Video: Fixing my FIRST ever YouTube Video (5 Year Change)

My first YouTube video is pretty cringy, but I've left it posted because I believe in showing growth. This is what I've done in my career, my music, and my YouTube channel. Today, I'm critiquing and improving my first ever YouTube cover of the song Jack and Diane by John Mellencamp. My name's Trevor Hunt. If you're new here, thanks for coming. If you're not new here, welcome back! I'm glad to see your beautiful face. What we're gonna do is watch a chunk of the video together, and then I'm gonna tell you every single detail I would improve. Then I'll show you the improved shot. My goal is to show you that you can grow Just like I have in the last five years if you want to watch the whole video It's on my channel You can go watch it or you can just hang out with me for the next 30 seconds and see enough of it to make you cringe right here Let's jump in I
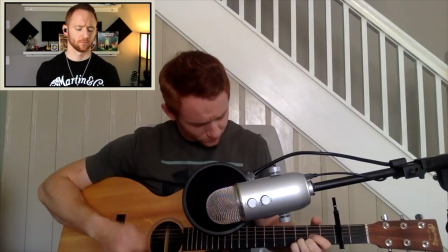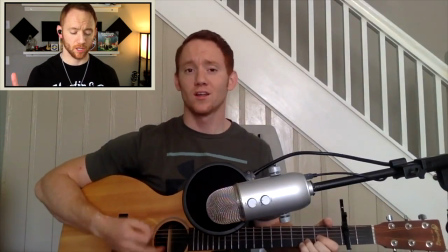don't mind the intro the intro is nice and short
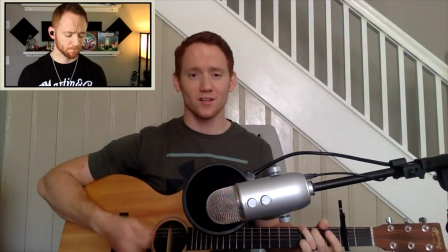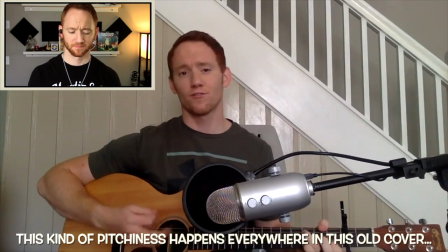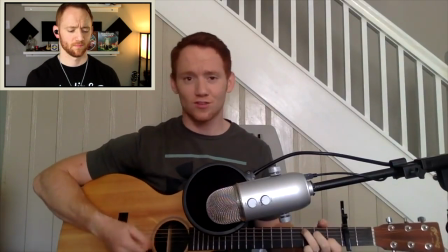Diane's debutante backseat of Jackie's car Okay,
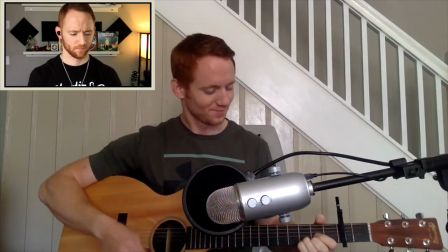I want to stop it there that was about 30 seconds of the song what I'm gonna do because I have a lot of thoughts flowing through My head and I don't want to get distracted is I'm going to make two lists on the video for you I'm gonna do a video and audio. I'm gonna critique both of those so in a second You'll see them pop up as I read them off I think it'll be easier for you to see them while I say them that away You can see exactly what I would switch if I were like the producer of the next video We're
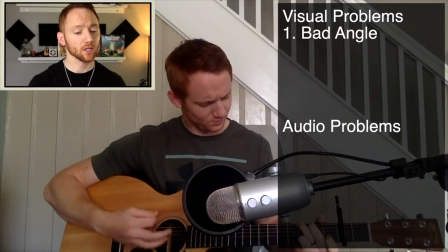gonna start with how it looks right now. The angle of the shot is not good. I remember setting a MacBook Air up and just on like a TV stand and it was pointing kind of like under my chin Which just feels awkward to me.
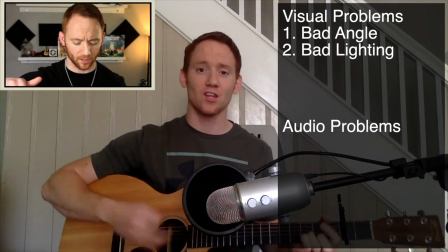I would lift it up to where it was kind of doing a downward angle to catch more of the guitar And kind of more of the shot as well.
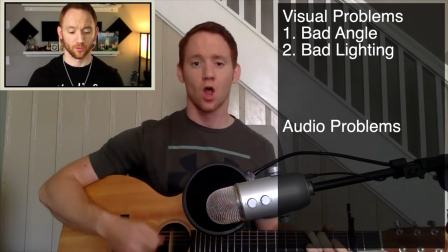The lighting is bad. That lighting is legitimately just windows And I think maybe a garage lamp light if I remember right. There's no depth to the background I'm sitting right against the wall, which is a huge mistake If you want to give depth to a video you need to be closer to the camera and have the wall deep
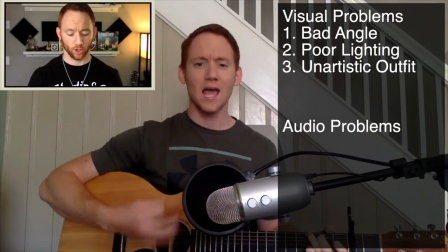behind you The next thing I think the clothes that I'm wearing are extremely boring and unartistic If you're gonna post something that's a cover and you want it to be at all Capturing visually you need to wear something that's interesting visually
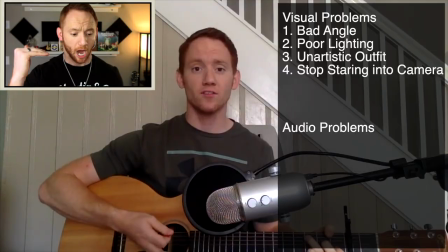next thing I would do is stop looking into the camera I remember doing this my biggest concern was I don't wanna mess up It was so bad that I didn't perform the song. I just kind of oh yeah Lab goals.
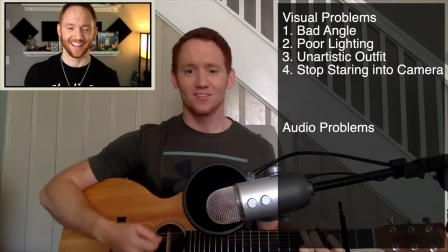I was so nervous that I couldn't even get into it And I felt like I had to stare at the people watching me the whole time It's weird like if someone's saying this live and was just staring at you you'd be like what is wrong with this guy? I hate it. It's so cringe. I hate watching myself. The next thing I need to get into the song My performance itself is just lackluster at least these first 30 seconds If I was watching
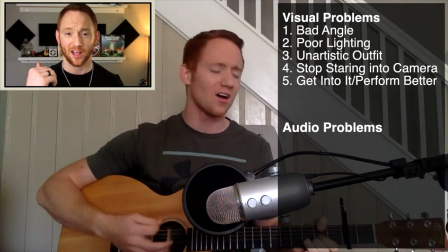this video as a bystander I would have already clicked out and if I look at my watch time That's probably what's happened by about the first 30 seconds people click out because it's not I'm not into it. I'm not performing. I'm just trying not to mess up.
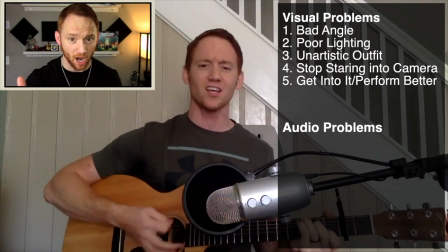Alright, so that's a lot of visual stuff Let's take a look at the audio things that I would change first thing I would do the audio needs to be
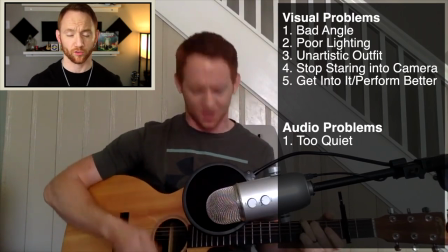louder I would master it even though it's just guitar and vocal so that would sound louder on YouTube itself I think that the low end needs some EQ I didn't know how to EQ at all and since I played guitar and sang together It just it could really need boosted on that end my voice sounds so empty and weak I think it's because I'm so far away from the mic from the mic I'm singing a higher
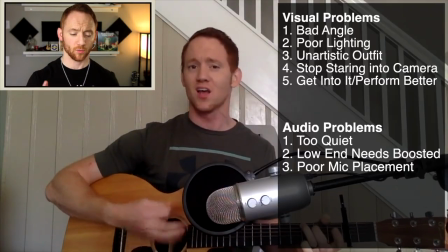song and there's no low end on it the other audio parts. I would fix.
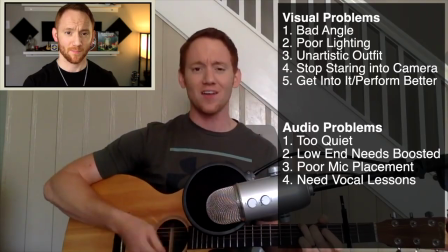I needed vocal lessons I was pretty pitchy right in that beginning I think the song is too high for me knowing my vocals now I actually took vocal lessons for a year after filming this video and if I did it again Which I'm going to I'm gonna lower the key to something a little more comfortable for my range That's all the audio stuff with all that being said take a look at
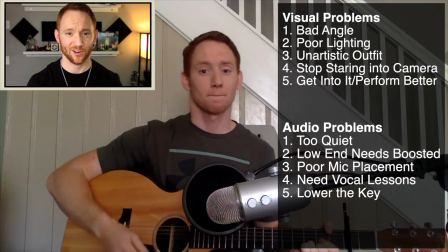my new and improved version at least the first 30 seconds of Jack and Diane